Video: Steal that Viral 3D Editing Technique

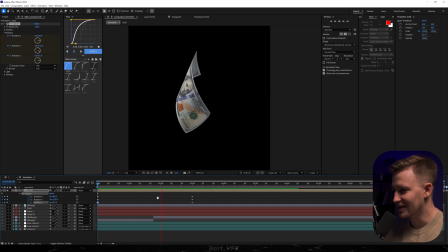So as you can notice it's starting to look really nice. We're getting some crazy movements over here.
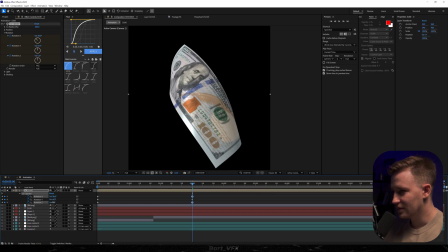Then we can also play around with the final position. And what I'm gonna do is select them all, hit F9, go to the graph editor.
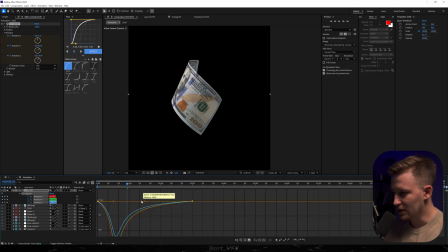Okay so now we want to create a peak on the left and let's see how it looks.
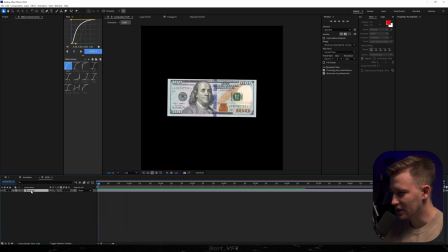I feel like we could actually go into that $100 bill and I'm gonna go to rotation and I'll bump up the time. I mean I'm gonna turn it into time at risk 40 like that. I'm gonna unsell out the layer and let's see.
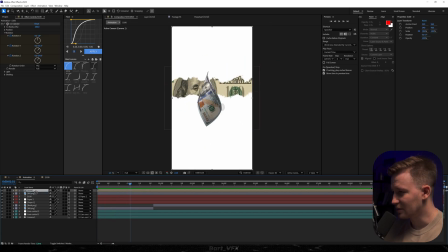Oh bro this is gonna be so good. So now what we want to do with this is basically have it below the bill and then also I'm gonna hit you and we're gonna play around with these rotations
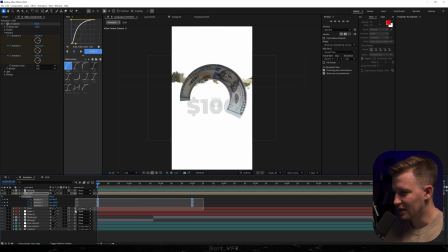because I feel like it needs to have a very fast movement in the beginning so it matches the timing of the movement.
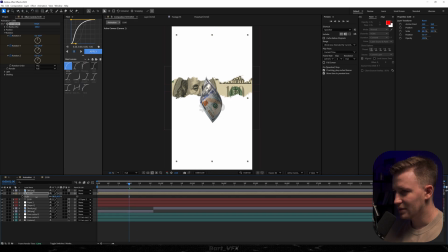Then I would probably just scale it down a bit and have it somewhere here. I feel like this is good and then we need another one so I'm gonna just hit Ctrl D and then hit U.
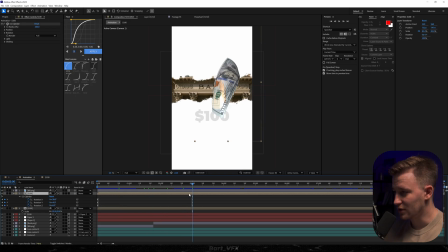And here we need to play around with these values because we want a different movement from the first one. Okay, so we're going to probably have it somewhere here. So here what I'm going to do is just have the playback on the last keyframes, then select the first set, and we're just gonna, I don't know, do something different.
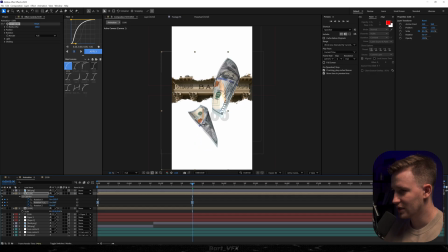Then we're gonna also change Y over here. Okay, wait up. Too similar in the beginning, so we're gonna change Z and let's see now oh okay this is starting to look really sick I can't hold back my excitement
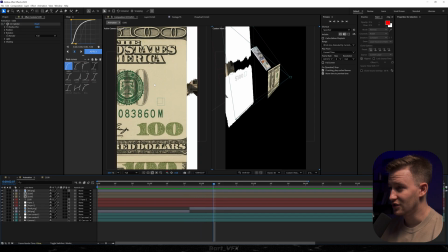okay but now we need to take care of the bills right after the transition so what we could do is actually go to the middle
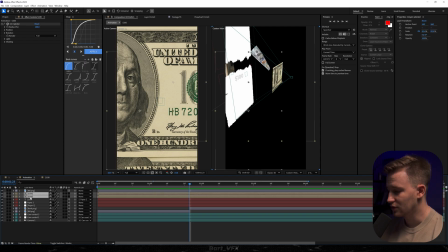over here and I'm gonna select them both and hit ctrl shift d okay so that way we
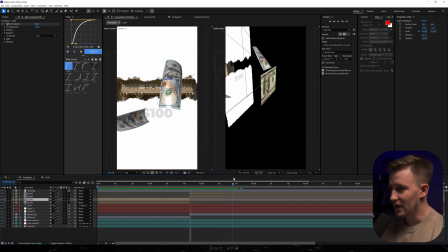got four of them we're gonna put them on top here and what I want to do with these is actually turn on 3D.
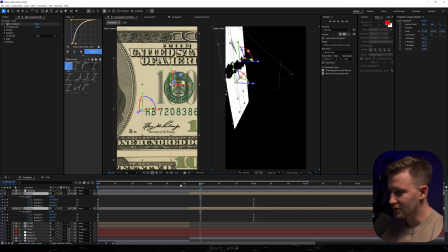I kind of want them to read the camera better. And actually, you know what, if I hit you, I'm going to expand these layers to the very beginning and then I'm going to move them here.
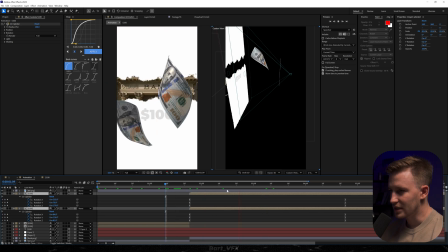So let's see now. Okay, so this is pretty cool, but I feel like we could actually implement position keyframes.
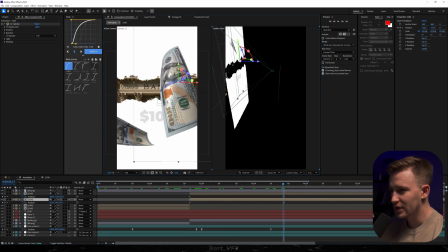Okay, I'm just going to hit P, P again. I'll probably have this go somewhere here, then maybe behind the camera. And we're going to do the same thing with this.
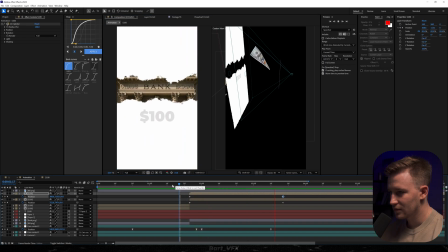Let's see now. Okay, we're gonna be looking for that sweet spot for a bit.
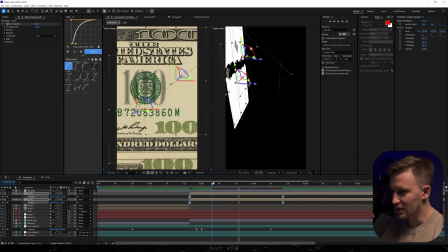I'm gonna hit F9 for the keyframes. And here's where the transition finishes, so we're gonna offset it.
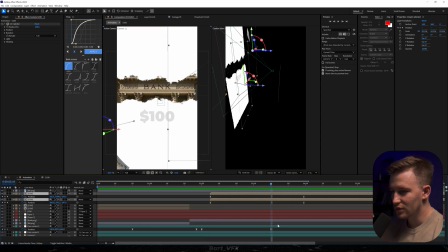Okay, that might be good. And then also we're gonna get closer to the bank, so I'm just gonna increase Z. Okay, we're getting there. I'm gonna probably squeeze in the position, so it's faster. More.
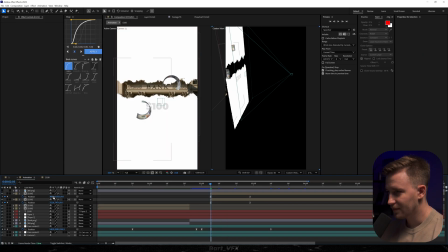And then also something I'm gonna do is disable the build for now. And we're gonna have these bills more in the middle. So they are gonna be opening up the way.
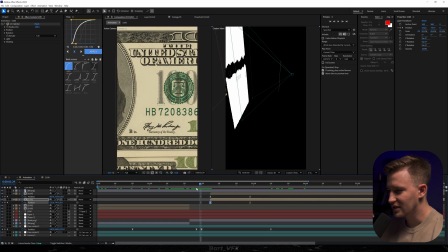Oh, I think that's the look I was going for.
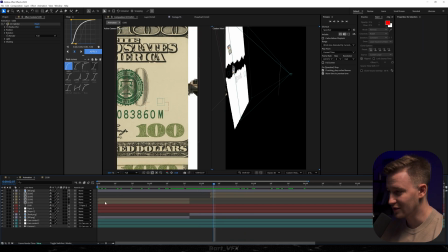I mean, you won't be able to recreate the exact same style, you would have to read every single value to a T, but if you just play around with this long enough, you're gonna get a good look.
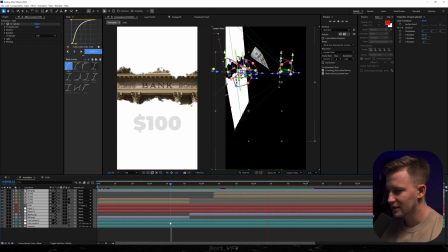Alright, I think we might leave it at that, and we're gonna proceed to another thing.
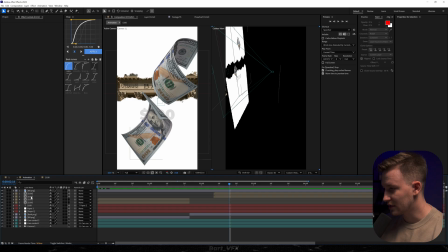So now, actually before I forget, we're gonna go into one of the precomps over here and then we're going to add curves.
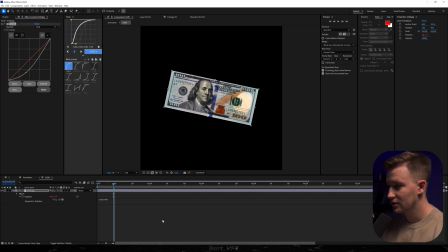Okay, then we're going to drag the shadows like that. Let's see, it's going to be just more intense, it's going to look better.
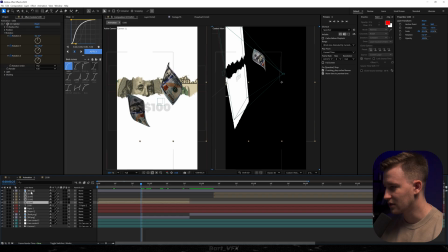And actually it's going to be applied to all of them because every single one of these is leading to that particular precomp. Now is the time to actually make it a bit more moody. So for this I'm going to right click, go to new and we're going to pick the light.
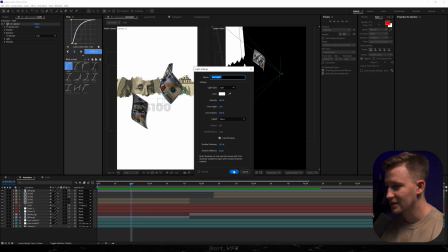So here you can literally copy my settings and later on we're gonna see if we need some fixing.
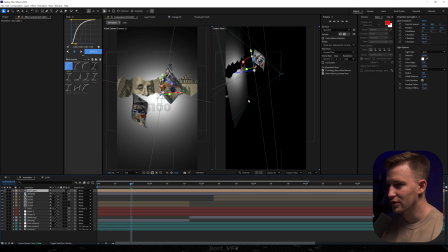Okay, already made a lot of difference but what I want to do with this is actually make sure that it hits from the top.